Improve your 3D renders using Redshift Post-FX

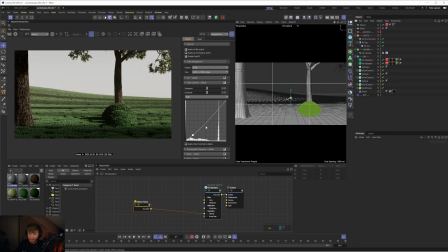So first of all, in the RGB slider, I'm going to add a typical kind of S curve here where we can play with this slider in the bottom left to basically affect the shadows. So if I just get rid of that point, the bottom left is going to affect the shadows.
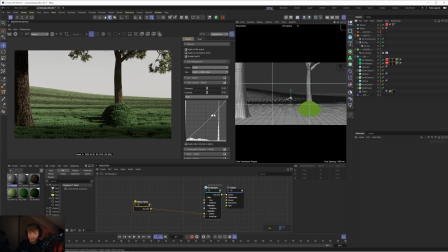The middle is going to affect the midtones, and the top right is going to affect the highlights. So the typical kind of setup for a curve like this is you create 3 points. So one in the bottom left, one in the middle, and one in the top right. And now we can control the shadows. So I might just crush these a little bit more to add more contrast.
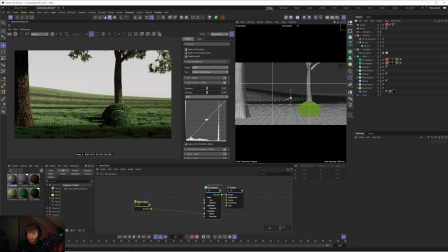I may drop down the midtones, or I may brighten the midtones just to kind of lift the overall image. And then I may affect these highlights depending on the look I want to go for. I'm just going to increase those ever so slightly like that. And straight away, that's going to dial in a bit more contrast into our scene.
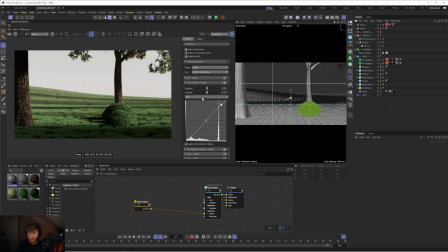And this is looking good already. The next thing I'm going to do is I'm going to go to the red channel.
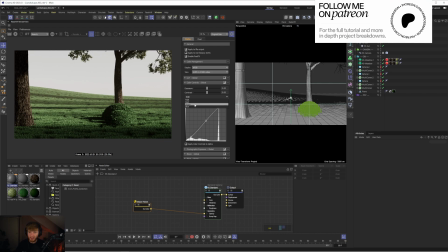And this is the great thing about color controls is that we can affect the red, green, and the blue channels.
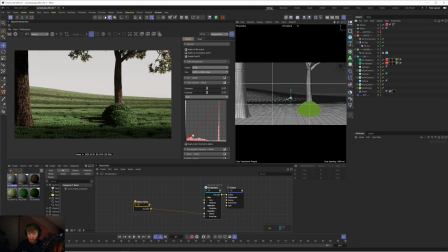So with the red, it's going to work the same way. So if I create a point in the bottom left, I can use this to affect the shadows. And I'm just going to create 3 points. So this first one, I'm going to add a little bit of warmth to the grass.
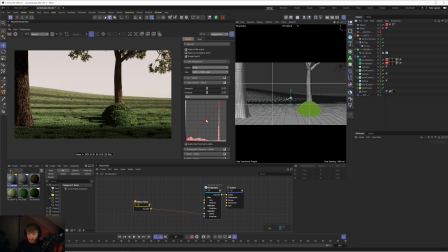So that's just going to add some nice warmer shadows into the scene. I'm then going to maybe just keep a little bit of warmth in the midtones as well. And maybe then just drop the red in the highlights so that we get more of that blue sky come back in. So we've done that. Let's go to green. And obviously we can use this to kind of change the hue of the green.
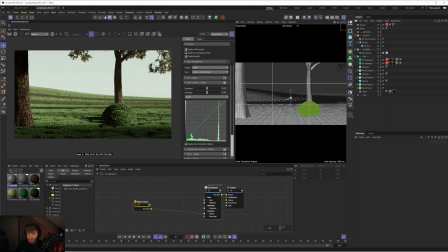So maybe I will increase the shadows of the green just to bring some more of that green back into the shadows. I may take it out of the midtones just to desaturate it slightly. And then the highlights, I'm going to leave pretty much in the middle.
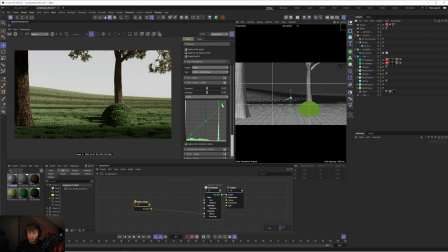And that is fine, just like that. Finally, blue. This is going to be perfect for affecting the temperature of your scene. So I may drop it in the shadows just to keep that warmth in there.
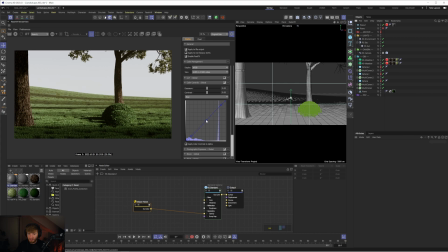I may drop it in the midtones as well, just to, again, keep that green in the midtones. And then I may boost it in the highlights to bring that blue tint back into the sky. There we go.
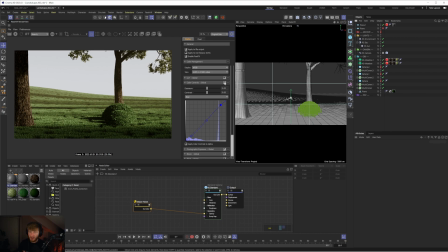So you can see straight away the before and after, how we've started to tint that green color of the grass and just give some really nice overall color grading to our scene, which is, like I said, really going to help to kind of elevate and give this visual that final polish it deserves.
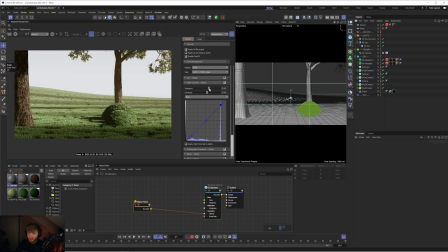Now, we can also add some exposure to this. So I could increase this exposure to something like 0.7. And that, again, is just going to boost the brightness of the scene, which is going to help to lift those shadows, boost those highlights. And you can also dial in some contrast.
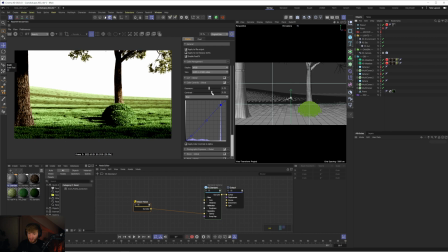So I tend to use quite small numbers when it comes to this, because if you go too heavy, it's just going to completely crush everything in your scene. And it just looks a little bit messy. So with that color controls, we boosted the exposure, boosted the contrast, and given it some really nice color grading.
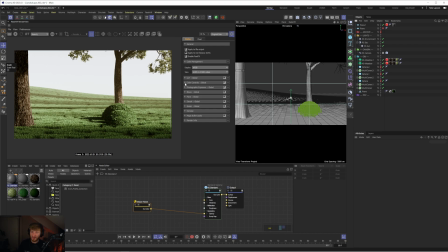Now, to finish this off, we've got the final piece of the puzzle. We've got the cherry on top of the cake. We're going to enable LUTs. So let's enable this. And we're going to apply color management before LUT. And the other thing I've started to play with recently, which I think gives a really nice kind of finish to your visuals,
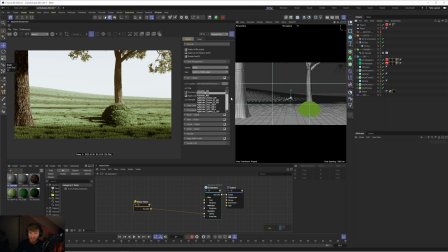is enabling convert to log space before applying LUT. Now, this one I've played with recently, and obviously you can use any one you would like. This is the one I used for the render, and that is the REEE log CR709.
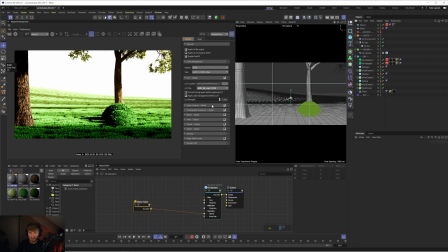So if I click this, you can see with a LUT strength of 1, this gives a crazy amount of contrast. Again, just looks way too clamped in the shadows and overexposed in the highlights.
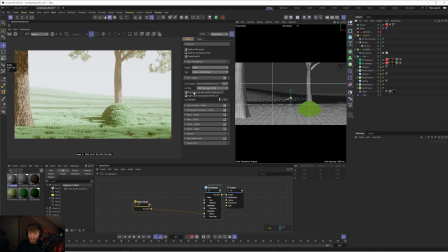But if I convert this to log space, you're going to see now it gives it a very kind of flat image. Now, what I would do is, if I am converting it to log space, is I'll use this LUT quite sparingly.
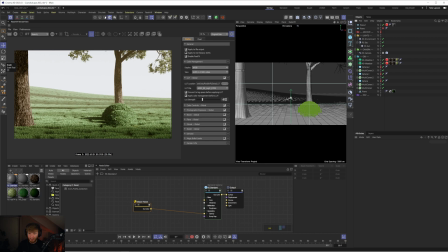So I'll maybe drop it down to something like 0.3, so 0.35 maybe. And now you can see straight away how we've kind of lifted those shadows back up.